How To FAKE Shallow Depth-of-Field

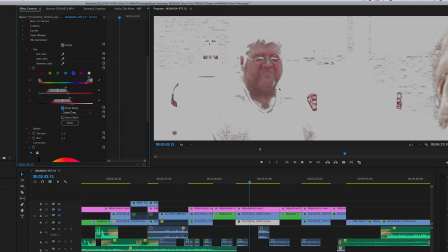You can see the actual eyedropper picked up some red in different places, but it doesn't really matter. You can't really see that. It's mainly in his face that I care about.
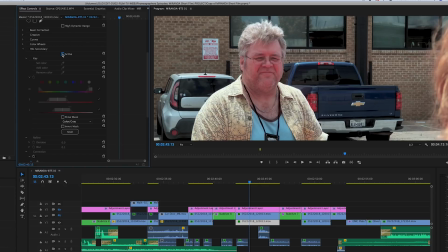Again, there's with the effect on and there's with the effect off. So I did that. I also did general color correction as well on the whole image. And I also used one of our LUT packs. So from there, I duplicated the footage. I took what's on video layer 1 and I copied it to video layer 2.
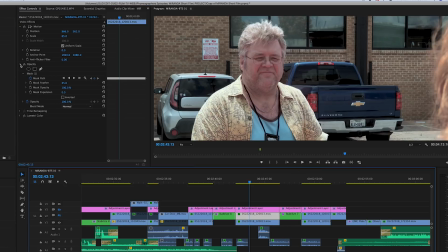So it's an exact clone. After that, I added a Gaussian blur to video layer 1 to simulate shallow depth of field, out of focus areas in the background.
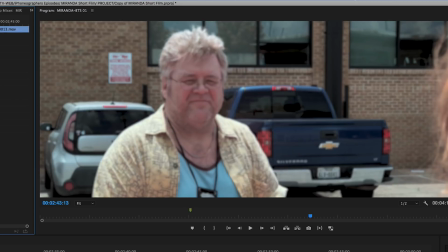Now, of course, you can see it covered the entire frame. I'm going to go in and mask around him and thus faking shallow depth of field.
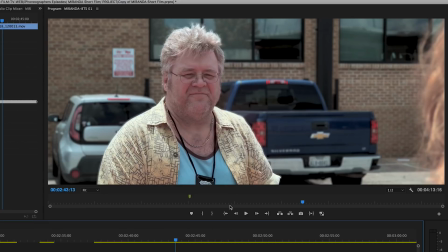So I'll turn this top layer on. So now you can see that it looks like that was shot that way. This
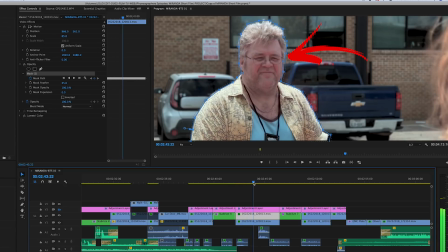So you can see the mask moves with him frame by frame. And the good news is he wasn't moving a whole lot, so this wasn't a terrible job. And you can use the tracking, and that's actually what I did. I drew the mask initially with the pen tool.
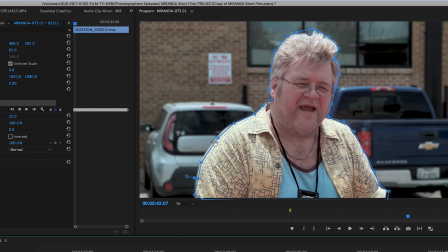I'm not going to do it right now, but you can see I went in and I did each of these dots and connected it, and then I feathered it a little bit.
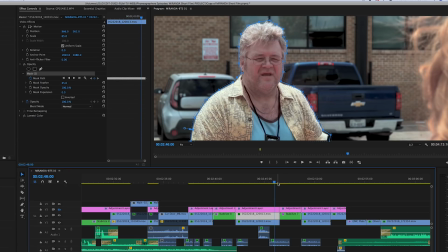And when you track it, it'll follow the motion pretty well. It doesn't follow it perfectly. So I had to go in pretty much frame by frame and adjust all the keyframes. This is more or less rotoscoping, so it is not glamorous. It's very tedious.
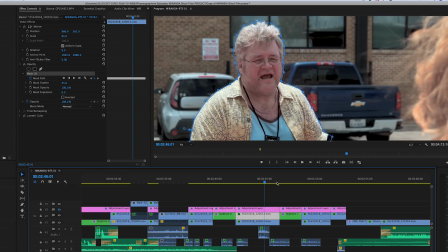But I think it really helped this scene and made it look much more like a movie. Again, I mentioned at the beginning, the couple things it does: hides the background, also isolates him. So just so you can see the mask, you
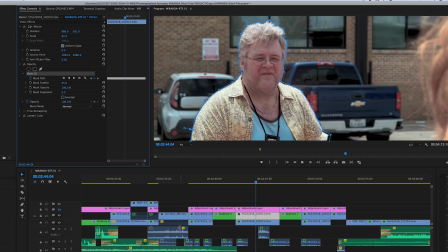see the mask there, but so you can really see what I did, we'll turn the bottom layer off.
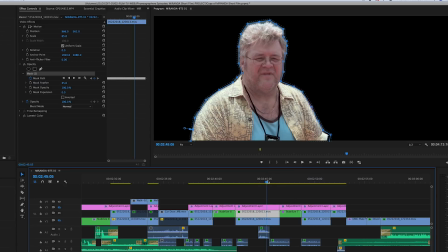And there he is.
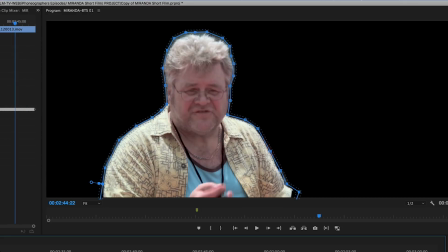One nice thing about doing this technique is it doesn't have to be perfect. You can see that around the edges there's a little bit of a feather, and if you look really closely on the actual footage,
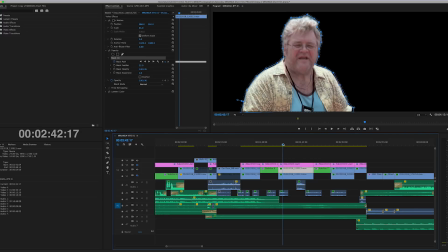you can see that in a couple instances, but it's negligible, and no one would really ever even know that this was done if I hadn't showed it. And that's pretty much the case with most invisible type visual effects like this.
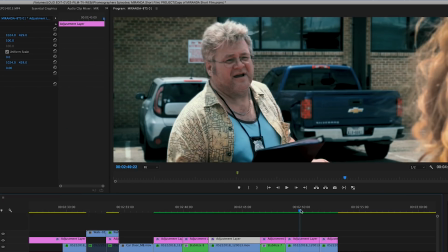Just want to skip ahead down here. This part of the shot was a little bit tricky. This is where he is moving quite a bit, and I'm just going to step through this.
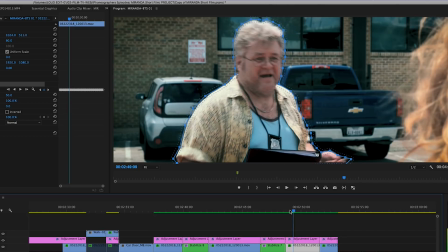You can see occasionally the mask does not track exactly with him.
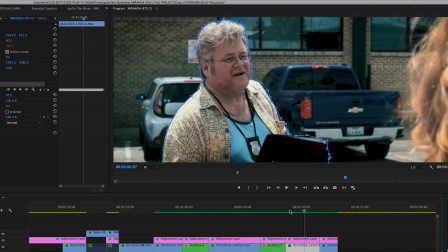And again, it's okay in this type of shot. You would really never notice it.
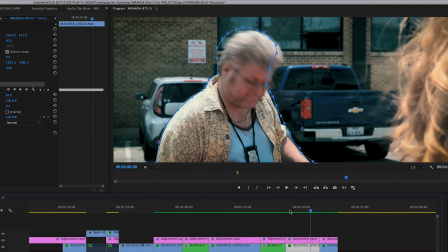Like right there, as he bends down, some of the matte is not exact.
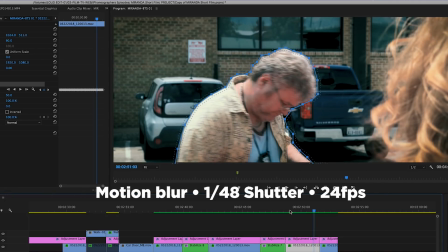But the nice thing is you have motion blur on him, because I made sure to shoot at 1/48 shutter.
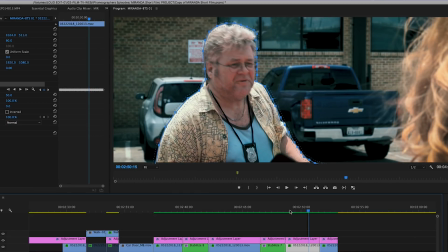And motion blur is a beautiful thing. It'll help hide all kinds of things.
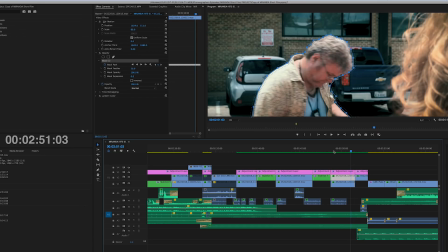I use motion blur all the time in After Effects, whether it's on graphics or any kind of visual effect.
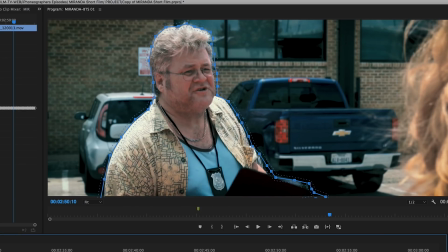And speaking of After Effects, I could have gone in there and used the roto brush.
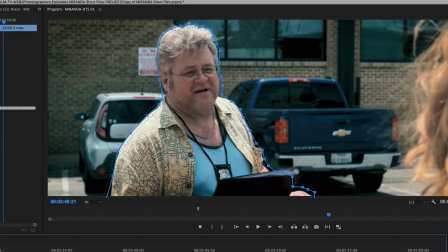That would have really been easier than doing this in Premiere.
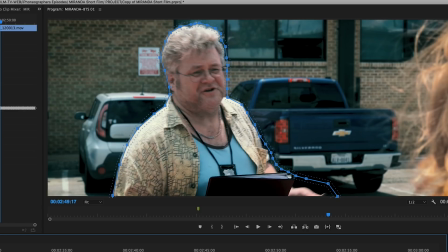But I wanted to keep it all in Premiere, and I also wanted to do it so I could show you guys this technique, because this can be done in Final Cut Pro 10. It can be done in a lot of different programs. You don't have to go into After Effects to do this. Again, it's tedious, it takes some time, but the end result will be almost exactly the same.
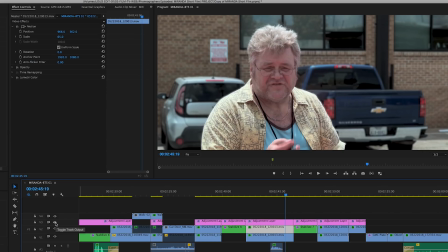And so the last touch that I did to really make it look more filmic
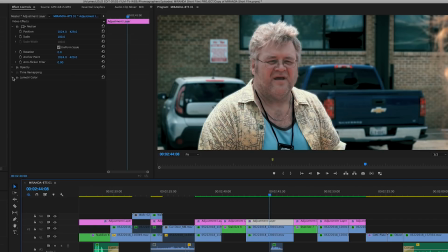was I added one more layer of color correction
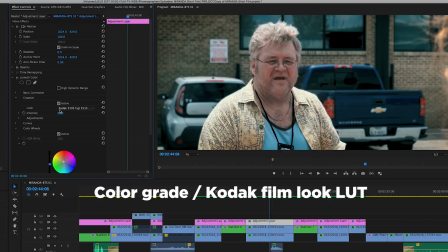using another LUT on top of the other stuff. This one is a Kodak film emulsion type LUT, and I added a vignette.
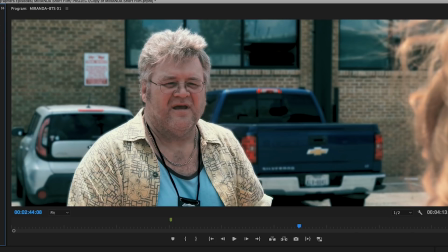The vignette works in conjunction with the shallow depth of field visual effect to really focus your attention,
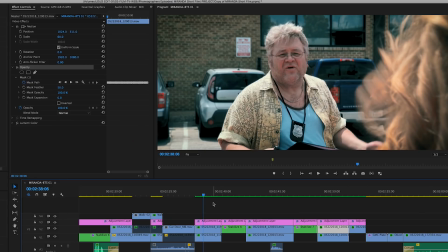no pun intended, on his face. And so there you go. That is how you fake shallow depth of field shooting with a small sensor camera.
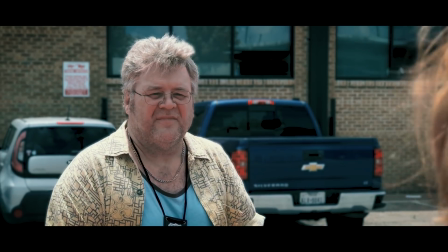And by the way, I've done this trick with other cameras, not just smartphones.
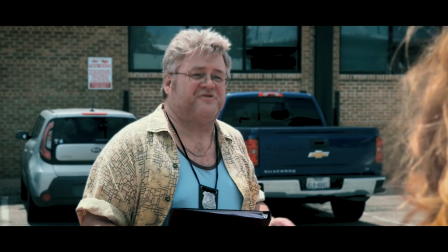I have a Blackmagic Cinema camera that has a smaller sensor, and I did this exact same thing on a couple projects.
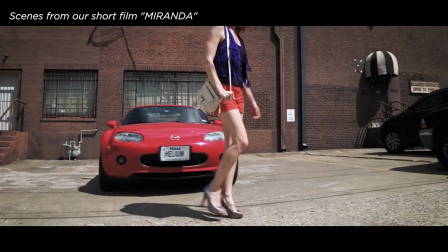Be sure to check out the actual short film Miranda, which we entered in the FiLMiC Pro One World Film Contest.
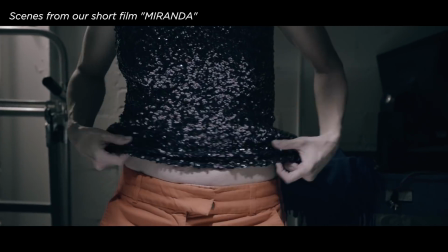And if you like this video, please give us a thumbs up. If you haven't subscribed, definitely do that now.
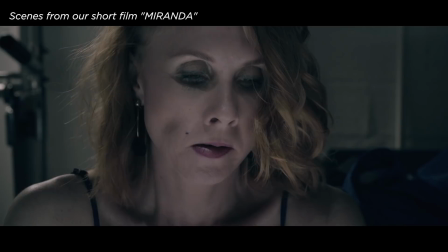We appreciate it, and it really does help. And we will see you guys in the next video.
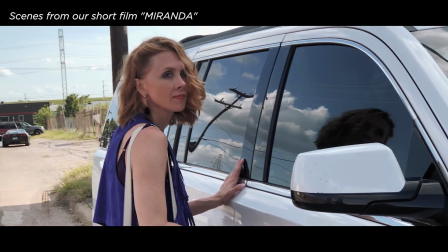Thanks for watching.